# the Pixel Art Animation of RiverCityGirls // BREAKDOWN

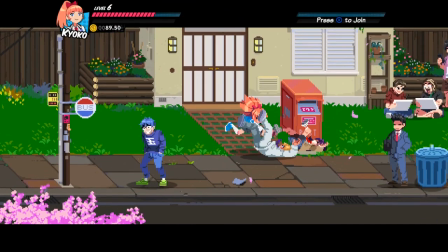[0:00]
Oh, it is good to be back. I thought that it would be a good idea to do a breakdown of pixel art animation.
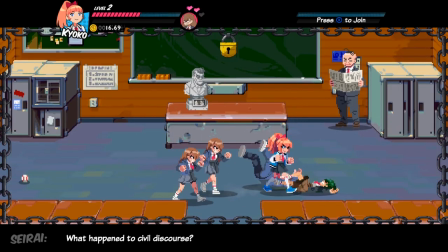[0:08]
And by that, I mean, I really, really want to talk about dabbing.
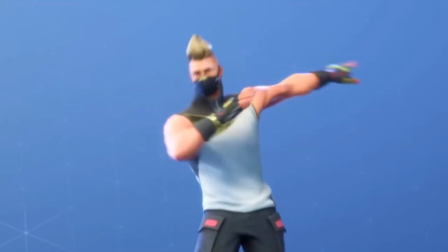[0:14]
Now, what really interested me about the dab and why I think dabbing is a really versatile
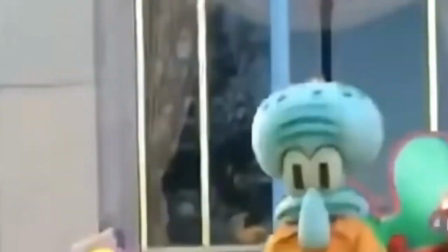[0:20]
animation is because the dab has been transformed into a punch.
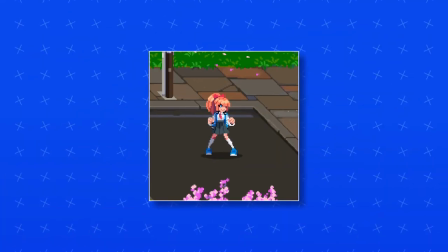[0:25]
Like, you have the idle animation, and instead of immediately posing for the dab animation, you instead get a full 360 rotational oomph. And that is what I really want to talk about.
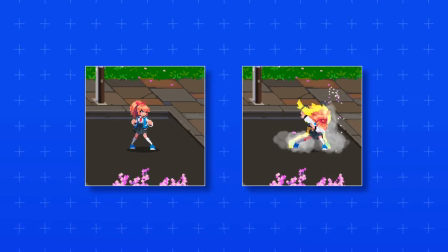[0:39]
So we have our keyframes, right? Like, this is a pose and this is a pose. But what about everything in between and everything that comes after?
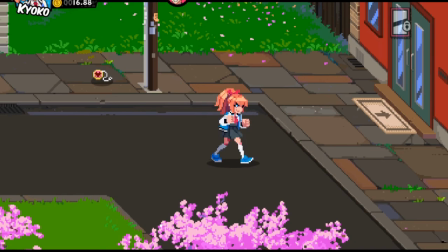[0:48]
For example, the second we leave the neutral position, we start to enter our anticipating action.
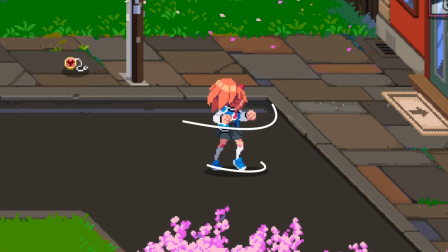[0:56]
Kyoko quickly spins their body to the left, and we can kind of consider this like a windup. For example, if you want to jump, you kind of have to bend your legs down a bit, kind of like a spring, in order to be able to push yourself up. And as it turns out, that's exactly what Kyoko is doing as well.
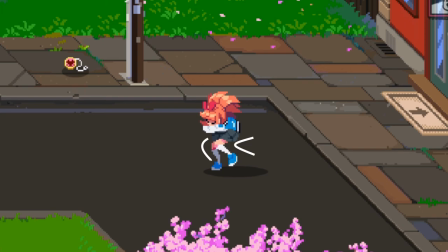[1:13]
Near the end of the rotation, we get like a slight bend on the knees, again like a spring, because on the moment of impact, those legs are going to be extending outwards and slamming down.
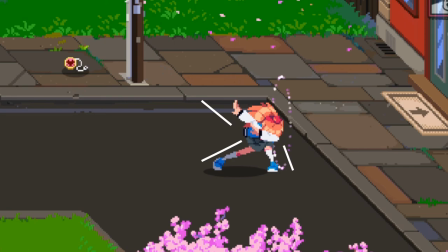[1:27]
We're going to get those arms thrown into the air. This is the moment where that oomph sound effect is added,
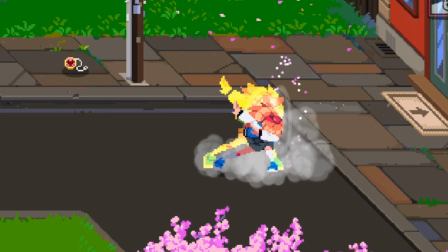[1:35]
because this is officially the impact of that attack animation. And we really want to emphasize that it's an attack. So we're going to be holding that impact position for a bit.
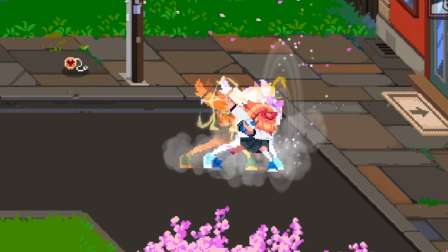[1:47]
But we have a couple of things added, like a dust cloud, which goes into the air, or this rainbow that like moves right behind them.
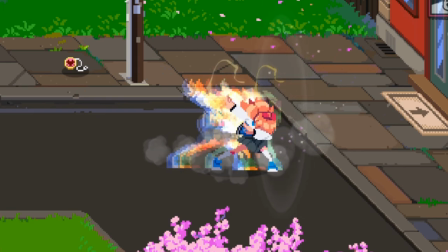[1:55]
This is the moment we enter our follow through, which essentially means that we're no longer going to be attacking. We're just going to sort of try to go back to the neutral position. So we get a little bit of an overlapping animation while they're holding their pose,
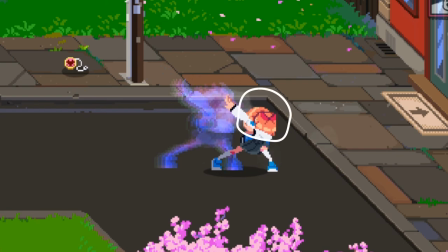[2:10]
like seeing this hair slowly beginning to fall down or the dress stop flailing around. And it's a really good touch, which tries to sell motion even when the character stops moving. And there you go. Now we're back to the neutral position, right?
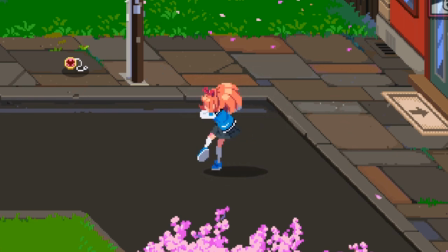[2:27]
So from the top, you have the neutral pose, you have anticipation, impact, and follow through.
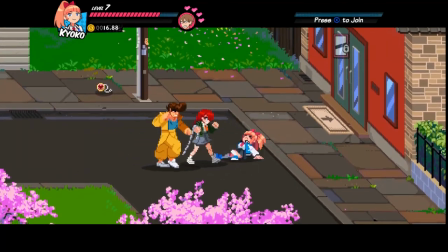[2:36]
This is, in the most basic terms, how a lot of animation is done.
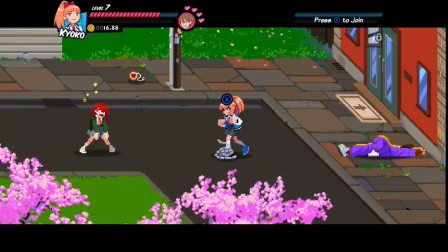[2:41]
Every animation follows the same pattern of neutral, anticipation, impact, follow through.
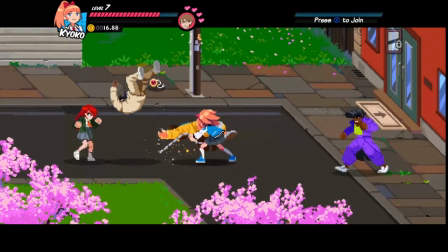[2:47]
And the real struggle, especially for pixel art,
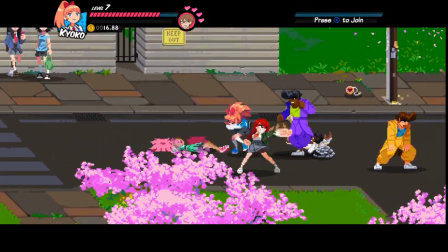[2:51]
is how do you convey those actions in a very confined space?
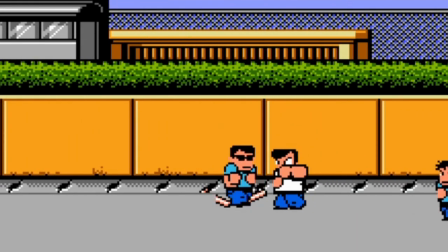[2:57]
If we look at the predecessor, River City Ransom, we can see how it's super limited,
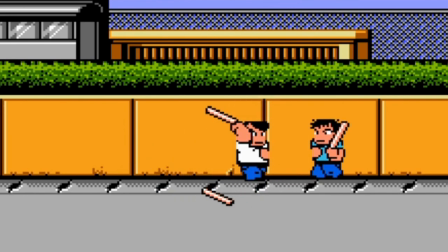[3:03]
but we can still see the neutral pose, the anticipation, impact, and follow through.
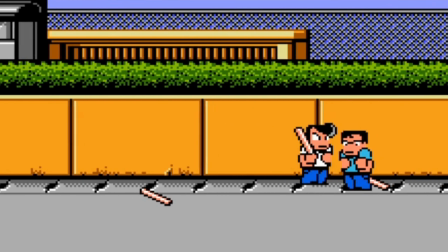[3:10]
In terms of attack animation, the only difference between the game that came out in
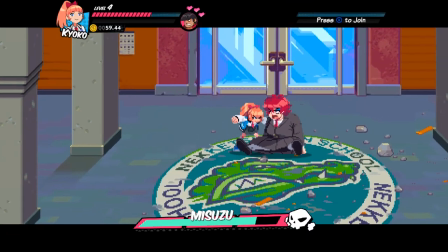[3:17]
1989 and the one that came out in 2019 is limitation.
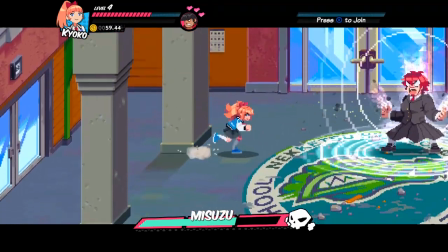[3:22]
But the good thing is, at its core, it still follows the same guidelines, right?
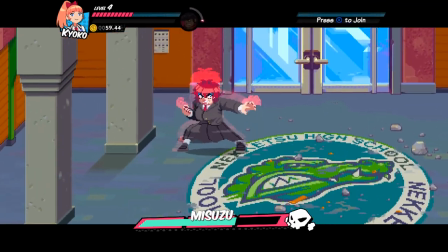[3:28]
Now, of course, the new one is a lot more defined. This entire screen has way more colors and pixels.
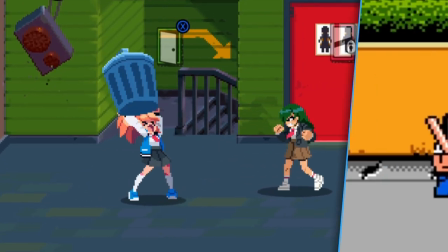[3:36]
And we can see that nobody's really holding back with that. We've gotten rid of the black outlines because who needs them, right?
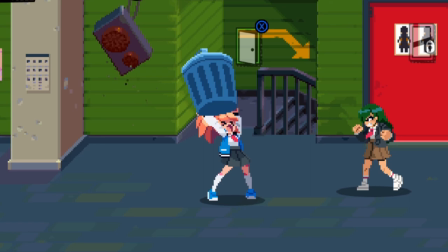[3:44]
We've added so much more shading instead. I mean, even the knees are shadowed here.
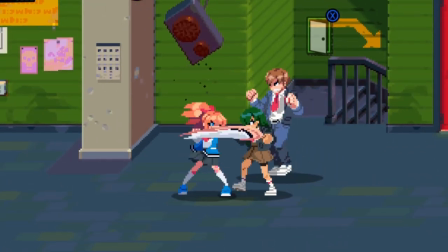[3:51]
It can choose to be borderless in its pixel art by falling back into the color variety to add depth and contrast,
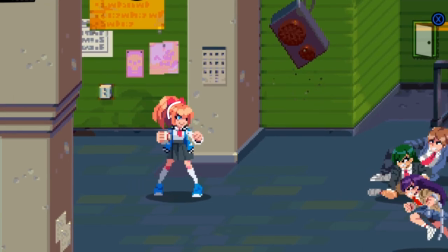[3:59]
differentiating the ponytail from the head or the lower legs from the upper legs.
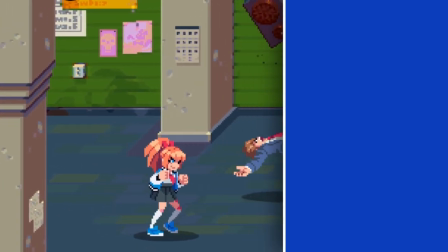[4:04]
And I think that's about it for this breakdown.